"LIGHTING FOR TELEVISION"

Hello. In this film, we're going to talk about lighting for television. Lighting's a specialist craft, and it's not likely that producers would be asked to put lanterns into position or to know all the highly technical aspects which a lighting director must have at his fingertips. What producers should know, however, is the basic way in which a lighting director achieves his effects. If the problems of lighting are borne in mind at the planning stage of a production, studio rehearsals will go much more smoothly, because artists' moves, camera angles and boom positions will all be geared towards a well-lit show. First of all, then, let's take a detailed look at the way in which a straightforward close-up can be lit effectively. This is a relatively simple lighting job, but if you fully understand the basic principles involved and the terms used, you'll have a very good idea of the theory behind the most complex lighting situations. It would be difficult to show you exactly how I'm lit now, because, normally speaking, and for obvious reasons, lights are placed so that they will not be enshot. So we've designed a special miniature set.
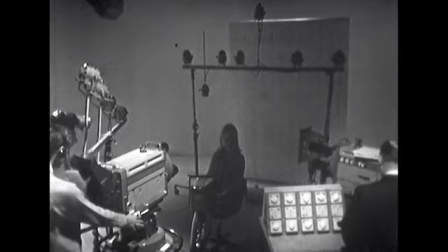The relative position of each lantern and the effect it has on the subject to be lit is exactly the same as it would be in a full-scale set. Although it follows that because they're working so close to the subject, the lanterns aren't as large or powerful as they would otherwise be.
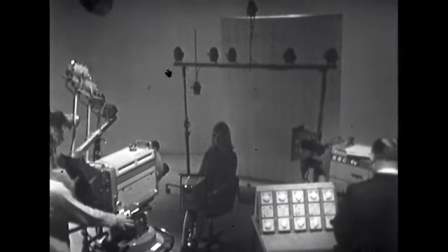Now, in the right foreground, you can see a small lighting console,
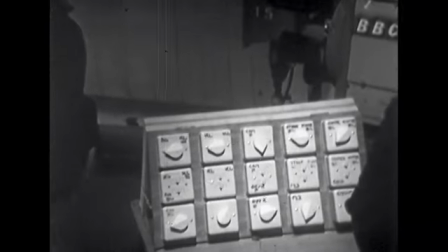by means of which the lighting director can switch on selected lanterns and control their intensity. In a good close-up, the features are clearly seen, particularly the eyes, and the subject is well separated from the background. Unless you're aiming for a particular effect, it's also important that the close-up should be a flattering one. All performers will be happier if they know they're looking their best on the screen.
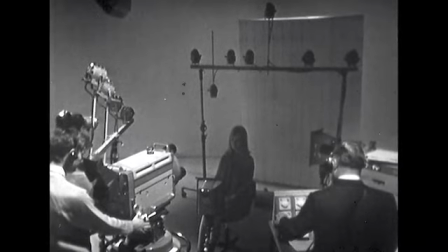The first light to be selected is the key light.
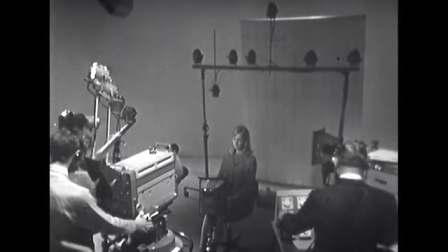This is the strongest light used, and its position is determined largely by the effect you wish to create.
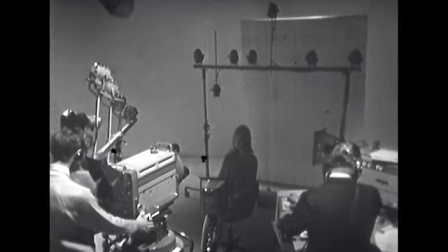Watch while we demonstrate different positions and the varying sculptural effects they'll have on Gillian, our model.
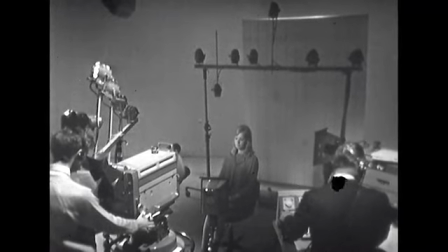First of all, a frontal key light, which might suggest direct sunshine.
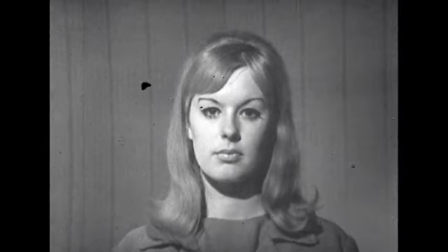And now the key light moves rather more to one side.
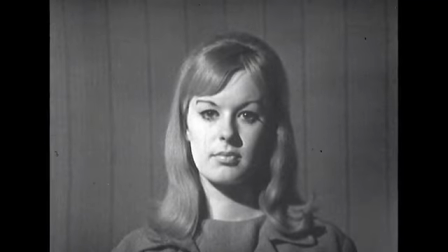And now it moves further round.
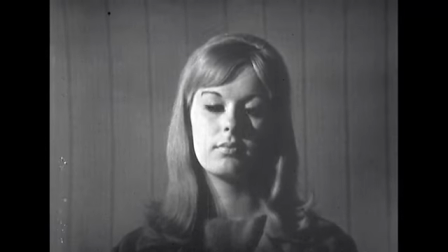And now the key light moves so far round that it's almost behind Gillian.
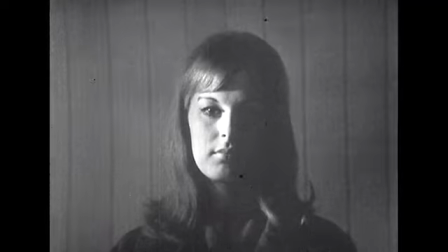And we end up with this very dramatic shot. As you'll have noticed,
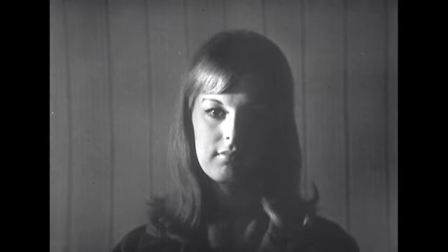the shot has become more and more dramatic or sculptural as the key light has moved further and further to the side. Which key light position shall we use to light our close-up? In a set representing a room, for instance, the key light direction must be predetermined by a window from which the light must appear to come. In a night scene, the main source of light might appear to be a practical lamp on the set. And, as we indicated earlier, a feeling of brilliant sunshine can be given by using a frontal key light. In the case of a close-up, without any of these governing factors, the key light is, quite simply, positioned to gain the most flattering results. Artistically, it's better to key a picture from the side rather than directly from the front. The picture gains modeling. It's not so flat. And incidentally, the problems of shadows cast by cameras and sound booms are not so great.
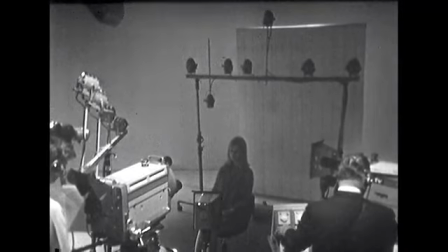So now we'll turn on our selected key light and this
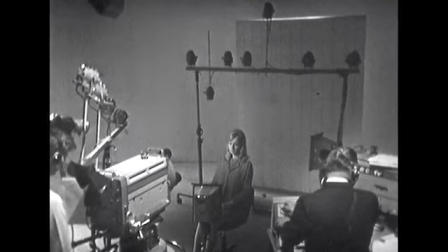time pay particular attention to the angle at which the light falls, because this is very important.
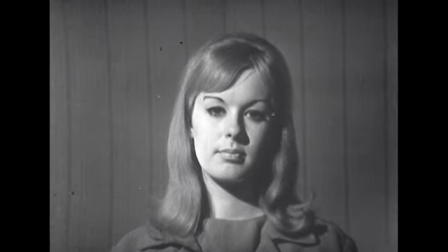Here's our close-up, and you can see exactly what effect our chosen key light has.
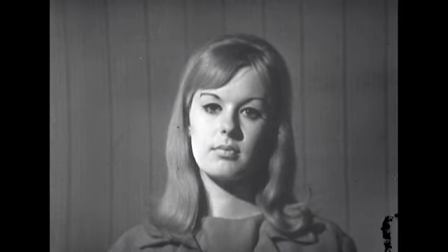The picture is quite clear in terms of there being enough illumination. But look at those areas of heavy shadow on the side away from the light, particularly the nose shadow.
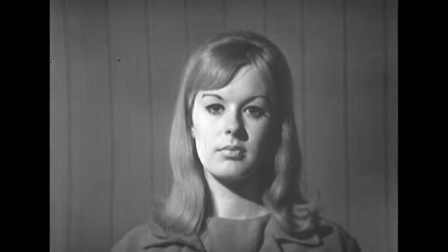And notice as well the lack of separation between Gillian and the background. What can be done to improve the picture? First, the heavy shadows can be counteracted by throwing a soft light called fill light, which controls the contrast created by the key light.
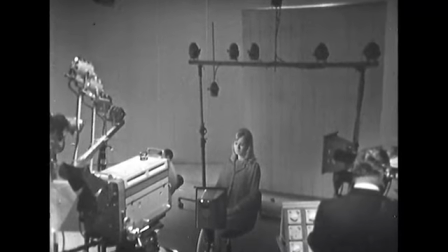Watch as we bring the fill light up, and you'll see its position in relation to our close-up camera and key light,
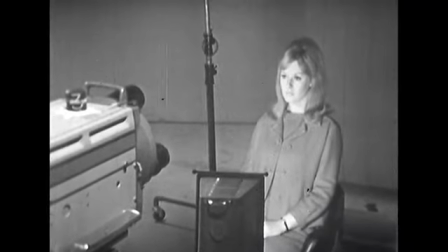close to the camera on the side away from the key light. This fill light isn't as strong as the key light.
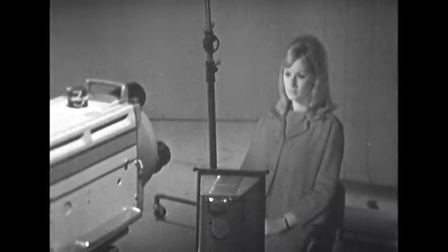If it were, it would create a flat effect.
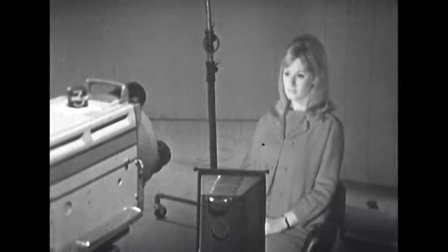It should be adjusted until it's just strong enough to soften the shadows
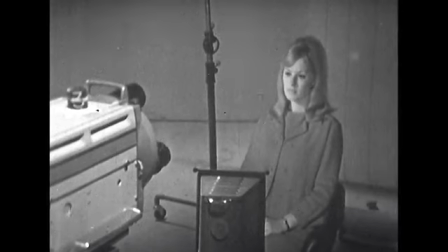and reveal the contour of the face and hair on the off-key side.
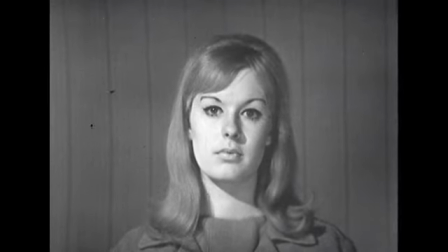Let's watch the effect on our close-up as we bring the fill light up to the right intensity,
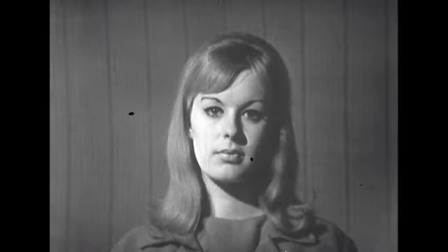turn it off, and bring it up again.
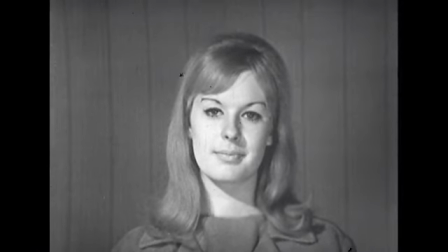We now have a much better picture of Gillian. And there are no secondary shadows. This is because the fill light is positioned close to the camera. There's still room for improvement, though. Look at the lack of separation between Gillian's head, shoulders, and the background.
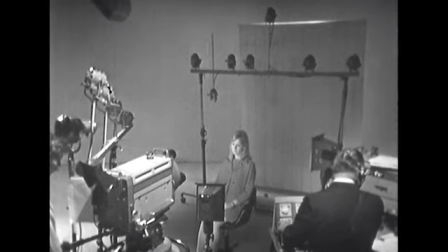To achieve this separation, we use another source of light from behind and above the subject. You turn it on,
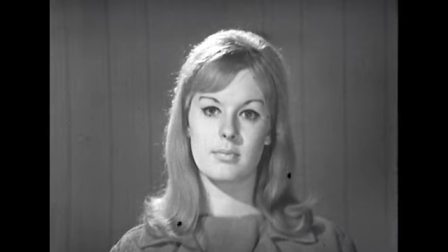and you can see that it lights the top of the head and clearly separates Gillian from the background.
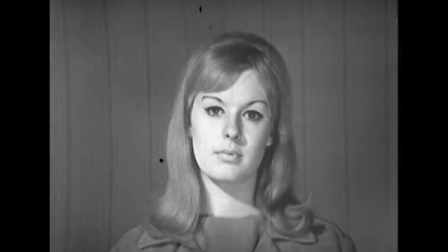Now the backlight's off again, and you can see the difference as it's turned on once more.
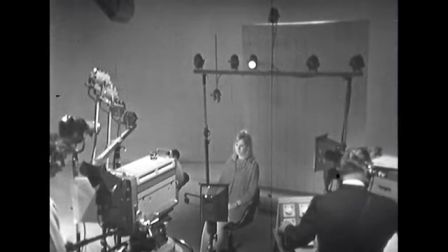Once again, the angle at which that light falls is very important.
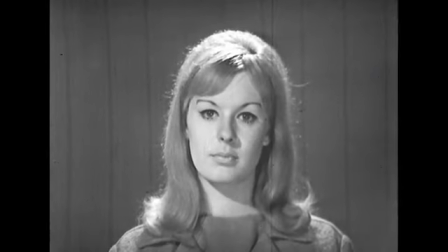If the angle is too steep, as there, it'll cast unattractive shadows on the neck and chest.
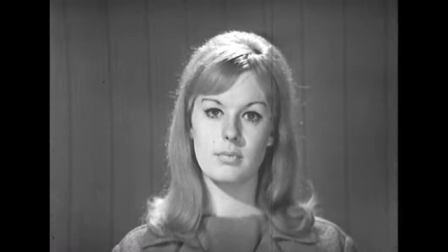Perhaps you can see this more clearly without the key light.
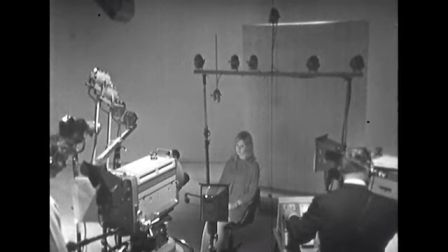On the other hand, if the angle of the backlight is too shallow,
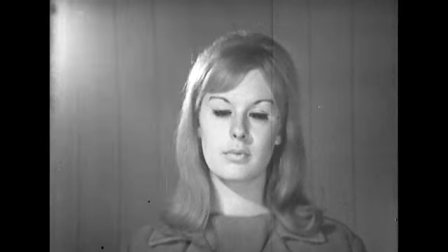the light will catch the lens of the camera and cause what is known as lens flare.
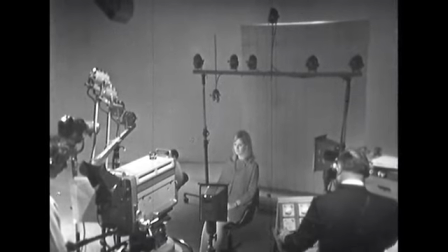While this single backlight would normally be enough for a male subject, an even better result can be obtained on a pretty young lady if we use two backlights, one on either side.
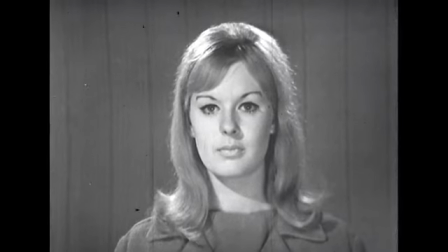Because these two will light the sides of her hair as well as the top of her head.